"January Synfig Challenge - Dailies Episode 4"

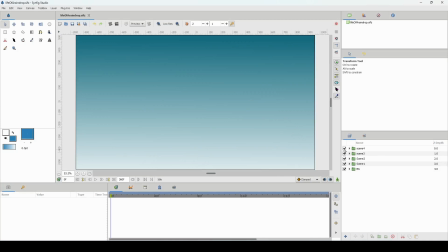0:04 we're finally at the animation stage. Now, this one, I kind of did it really quickly because I was running out of time.
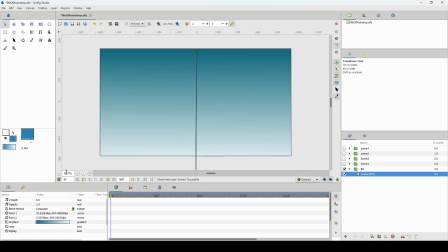0:12 So I actually I created all the scenes in one project.
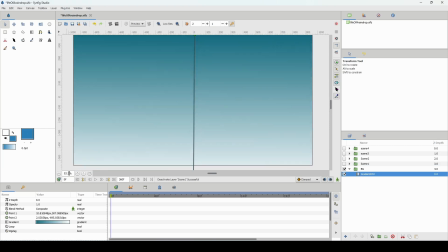0:17 Now, I never ever do that. I usually separate my scenes into multiple projects, but time was against me, so I decided to do it this way. Now, I started off with the background here, and the background is a simple gradient where I have some white going into blue,
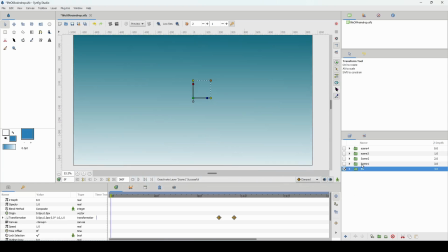0:37 and then I created one scene and then I duplicated them to create the 4 scenes. So here in scene 1, I'll just show you a breakdown of what I did. So here is where we have the clouds forming.
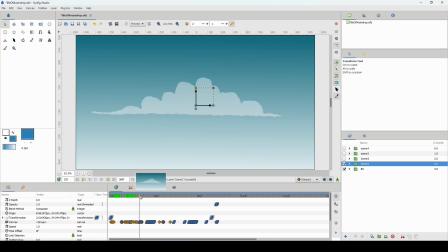0:52 The clouds are basically made out of circles, and then I just animate them moving upward. At first I had them animating moving all over the place, but I decided it would look better and make more sense coming from below up, and then they form the clouds.
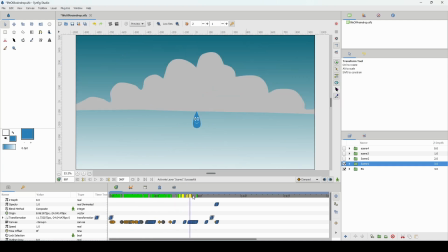1:08 And I made a little raindrop here, and I was trying to decide whether to make him blue or white, but anyway, he ended up being blue.
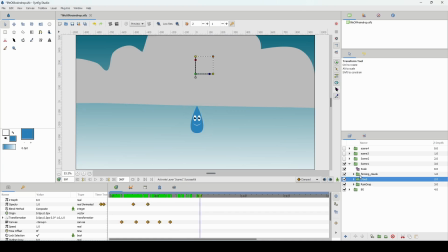1:17 And let me zoom out here.
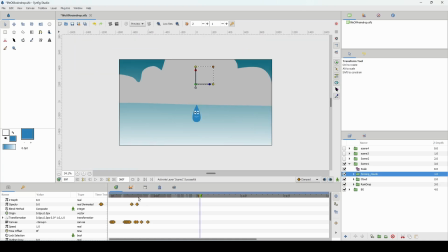1:20 Okay, so I have the clouds being formed, going up, being formed.
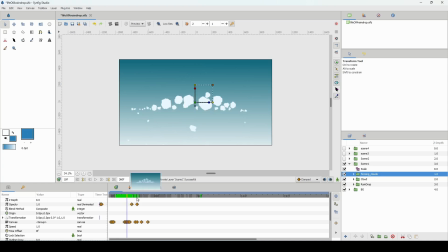1:26 Oh, and I also have a noise distorting all the clouds, so it looks like they're all bubbly. And here we have all the circles that I used to create the clouds. And what I did was, after I bring them up,
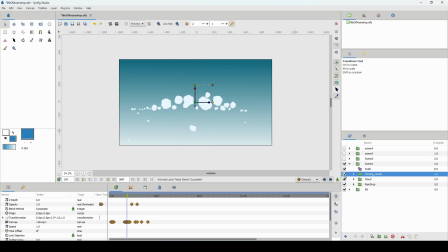1:43 I basically animated them fading out, and then I have a separate drawing of a cloud, and then I sort of increase the alpha for the cloud. So when the circles go out, or when the circles disappear, we can see the cloud.
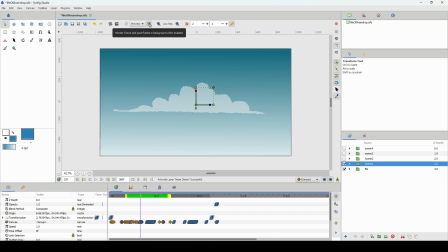2:01 So I hope that makes sense. Let me just preview this a bit so we can see it. And I'm going to play it now. Then we have the raindrop coming out, and I added some movement there, and it's going to fall down.
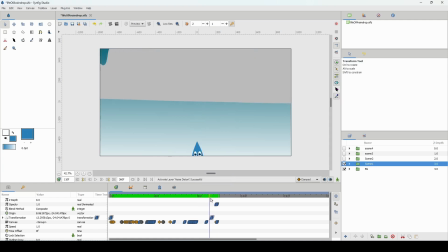2:17 And you can see some of the differences between this and the animatic.
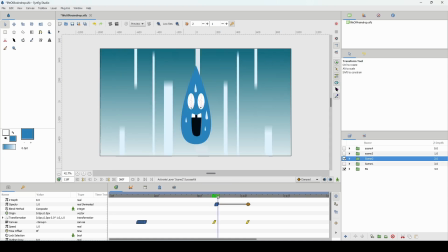2:23 So here in scene 2, and as I said before, I just duplicated scene 1 and then edited scene 2.
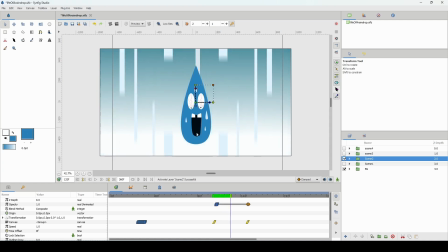2:30 But here we have the raindrop falling down, and this was a fairly simple scene.
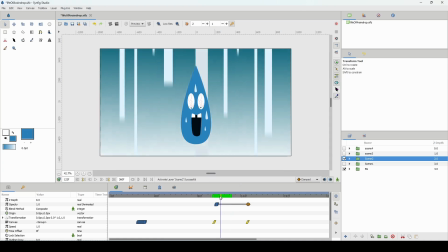2:36 It's scared, and I think it's funny that the raindrop itself is sweating.
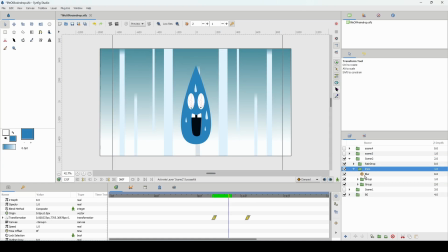2:42 But in order to create the lines, this is just some rectangles that I have going up and down, and I blurred them to give the illusion of speed. And here you can see the different groups that I created for the rectangles.
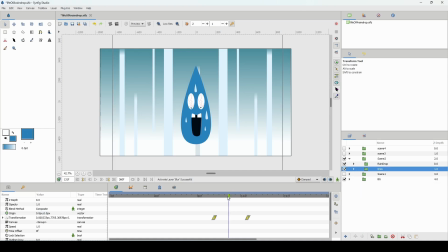3:00 And yeah, so that scene is fairly simple.
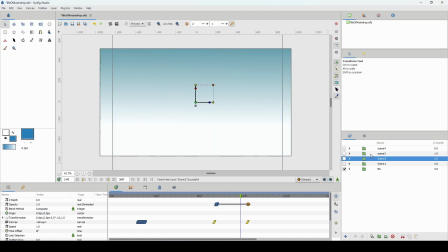3:04 All right, let's move on to scene 3 here, and let's take a look. Now, scene 3 is where we see the entire scene.
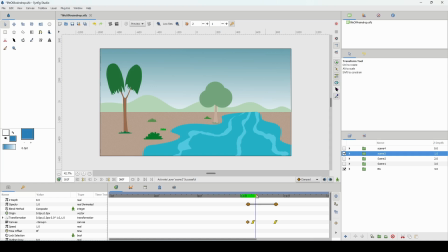3:12 Now, I purposefully left out a lot of stuff that we had in the sketching stage or the animatic stage to save me some time. So I think there was supposed to be another tree as well as the sun, but at this stage I didn't think the sun would make much sense,
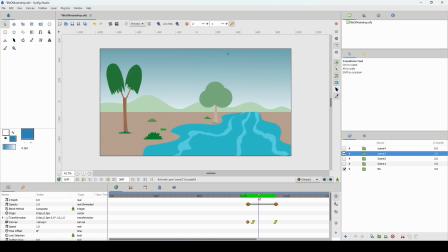3:27 and it would take even more time to draw. But anyway, we have the raindrop falling down towards the tree, and then that's where this scene actually ends, because from this scene we're going to cut into scene 4 where the raindrop hits the tree.
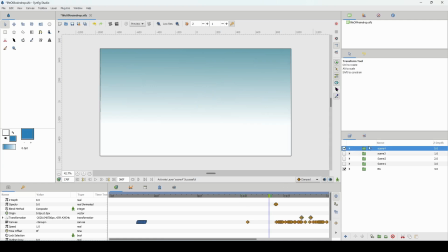3:41 And for this scene, again, I just duplicated scene 3,
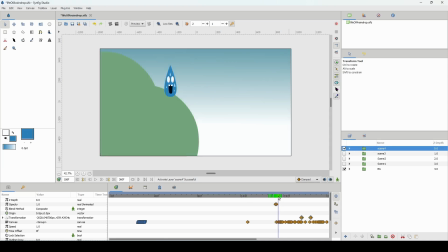3:47 called it scene 4, and I scaled it up so that we can just see the raindrop and dropping on the tree. And then I just animated the raindrop. And I thought it would be fun for the raindrop to sort of squash and then stretch and bounce off of the tree.
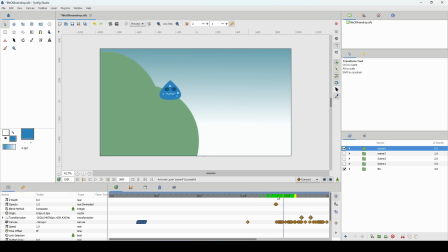4:02 Now, originally, I was thinking that maybe we should have the raindrop slide down the tree, right?